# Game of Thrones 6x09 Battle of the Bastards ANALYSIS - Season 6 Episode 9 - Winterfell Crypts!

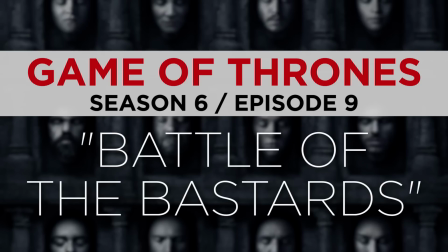(0:00)
Hey guys, I'm Philip Molina and this is a breakdown of Game of Thrones Season 6 Episode 9, Battle of the Freaking Bastards. And holy crap, I told you it was going to be insane, did I not? This was one of the biggest productions Game of Thrones has ever done, like ever.
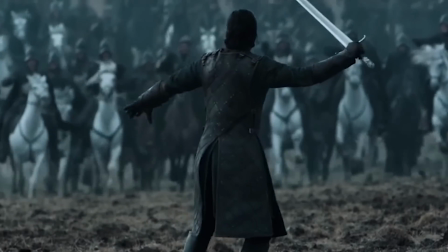(0:15)
Probably is the biggest actually.
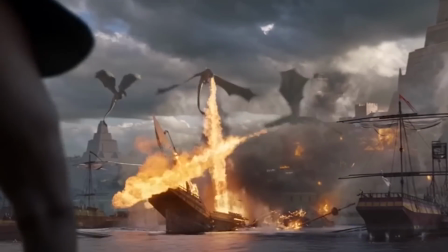(0:17)
So I'm going to break this down for you and point out all kinds of stuff that made this one of the best, most emotionally destructive Game of Thrones episodes we've ever had. Also heads up, we're going to have a quick word from our sponsor later in the video, But it's not gonna be too long and it's not who you think it is, but we'll get to that.
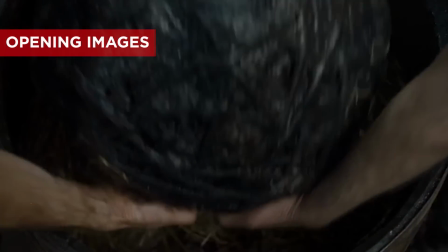(0:33)
For now, let's get started with the opening images. So these shots of these fireballs being loaded into catapults and going through a pretty elaborate process before they can fly in a marine,
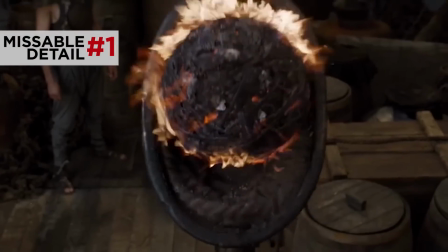(0:42)
they're visually impressive, sure, but they actually don't fulfill their meaning until you realize that we weren't the only ones watching that elaborate process.
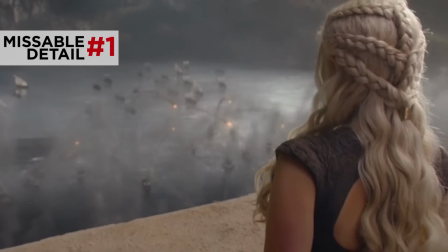(0:50)
We actually were witnessing Danny's perspective on this attack and these fireballs.
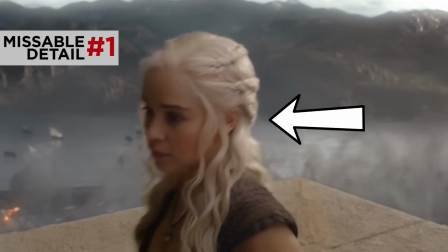(0:55)
And take note of her expression, has she ever been calmer? Another way to put it is, uh, she's unimpressed. When you're the mother of dragons and they can do this...
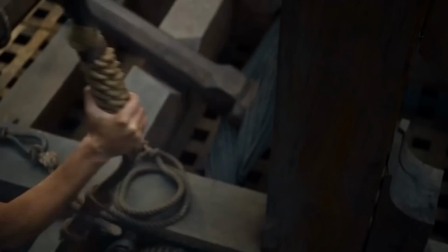(1:06)
It becomes funny how hard these little guys have to work to produce a fraction of the effect.
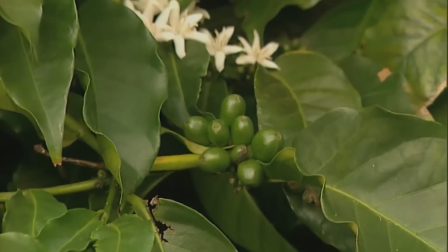(1:11)
It's like watching somebody make coffee by growing the beans and grinding them and putting them in a coffee maker. When you're like, uh, wouldn't it be a lot easier to just take meth? I know I should have said something like, oh, use a Keurig, but I just wanted to be clear, that's how much more intense it is to have dragons. Three dragons. It's coffee beans to meth. Now quick history lesson, even the Romans actually had something cooler than these fireballs.
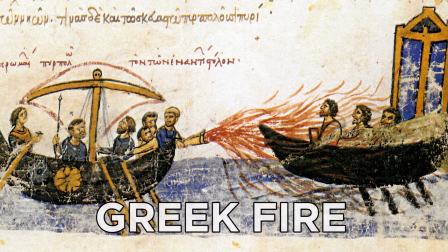(1:34)
They invented something called Greek fire, or sometimes called liquid fire, and technically we still don't even know how they made it, like what it was comprised of.
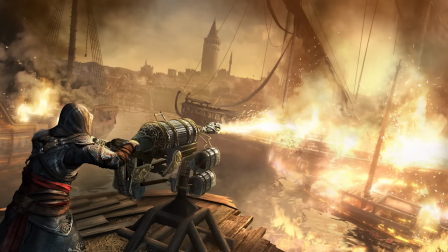(1:41)
It was terrifying to use in naval battles because it could not be put out by water. You had to use sand to suffocate the flames.
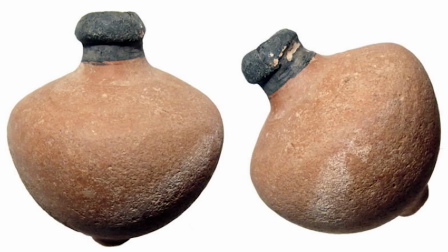(1:47)
So they filled up pots with this stuff and launched it at invading armadas.
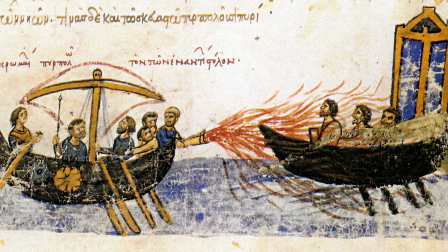(1:51)
If this all sounds kind of familiar, that's because Greek fire is the basis for wildfire, And the Battle of the Blackwater,
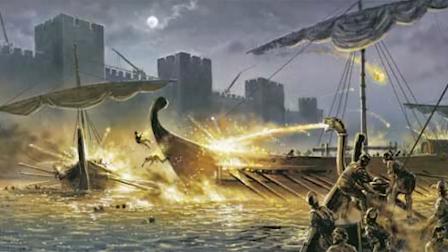(1:57)
that was actually based on the second Arab siege of Constantinople.
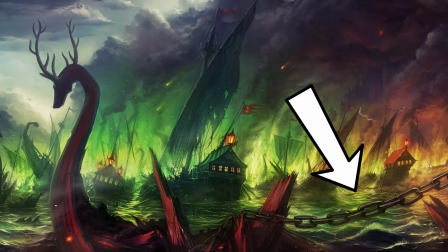(2:01)
Funny also, just like Tyrion did in that battle, they also used a great chain as a form of defense. And speaking of wildfire, we get this moment with Tyrion reminding Daenerys and us that the Mad King...
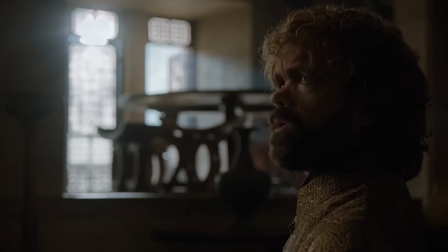(2:11) He had caches of wildfire hidden under the Red Keep, the Guild Holes, the Scepter Baelor, all the major thoroughfares.
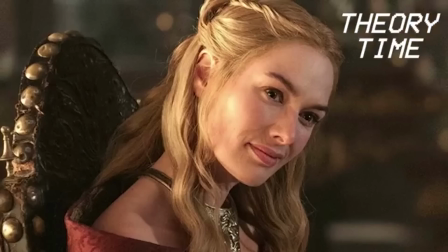(2:19)
Now, if you've been watching our breakdowns, you know that this sounds like the theory time we've gone into more than once about what might happen at the end of this season with Cersei and that same fire. Go back and check out one of those videos if you want to know more, but the only thing I'll add here, aside from the damn it sure sounds like that's gonna happen, is that if you listen very,
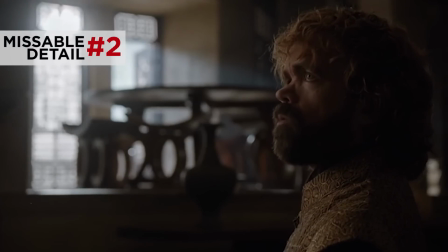(2:36)
very closely, and note the moment the camera cuts away from Tyrion, it sounds like part of his line was ADR'd, which means recorded after they shot this scene and then added in later.
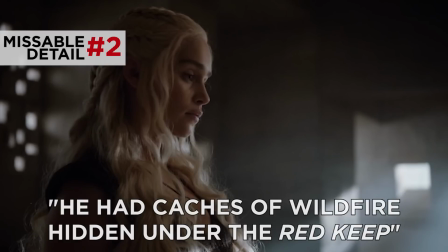(2:47) Well he told my brother and Jaime told me. He had caches of wildfire hidden under the Red Keep.
So, maybe the original script didn't mention that the wildfire was hidden underneath the Red Keep itself,
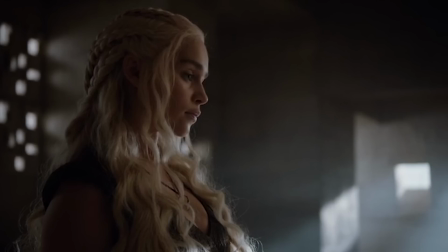(2:58)
which is the place all of the royals live, and they had to go back and put that line in to make sure that Tyrion could set that up for some reason. Hmm. Or maybe not, but we will find out soon enough.
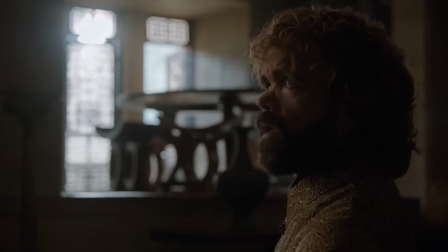(3:09)
Also this little speech that Tyrion is giving here, it introduces us to the themes of this episode about how conquerors and masters alike,
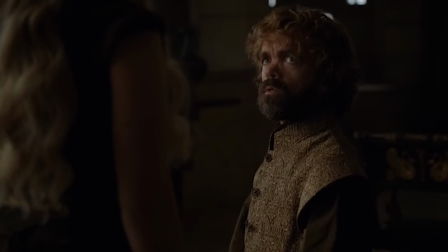(3:16)
they use different methods to inspire loyalty or fealty, and used incorrectly, the subjects will turn against that loyalty.
Burned everyone of his citizens, the loyal ones and the traitors.
We'll talk about how that applies to the bastards later. But I will quickly point out, a lot of these guys down there are also just slaves that aren't really loyal, they're just doing what they gotta do.
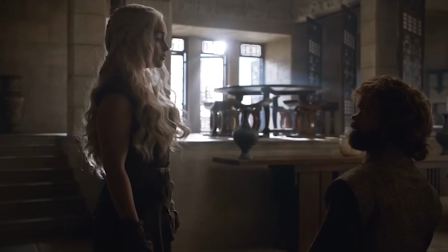(3:36)
This whole scene, by the way, it introduces a possibility that we've never really talked about on our channel, but is worth discussing.
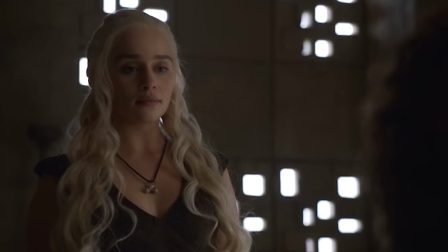(3:42)
Daenerys has the instincts of a Targaryen. She wants to savagely destroy multiple cities and kill everyone there.
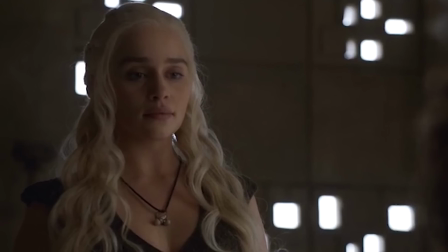(3:48)
She definitely sounds like a conqueror and also a little bit crazy and let's remember crazy is definitely in her blood So sure
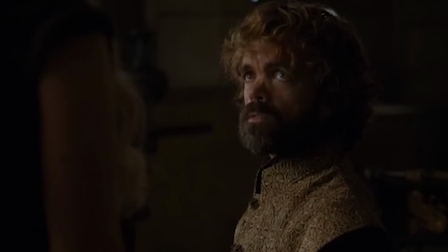(3:55)
Tyrion being there might make all the difference But what if it doesn't could Daenerys Targaryen morph into becoming a great villain on this show?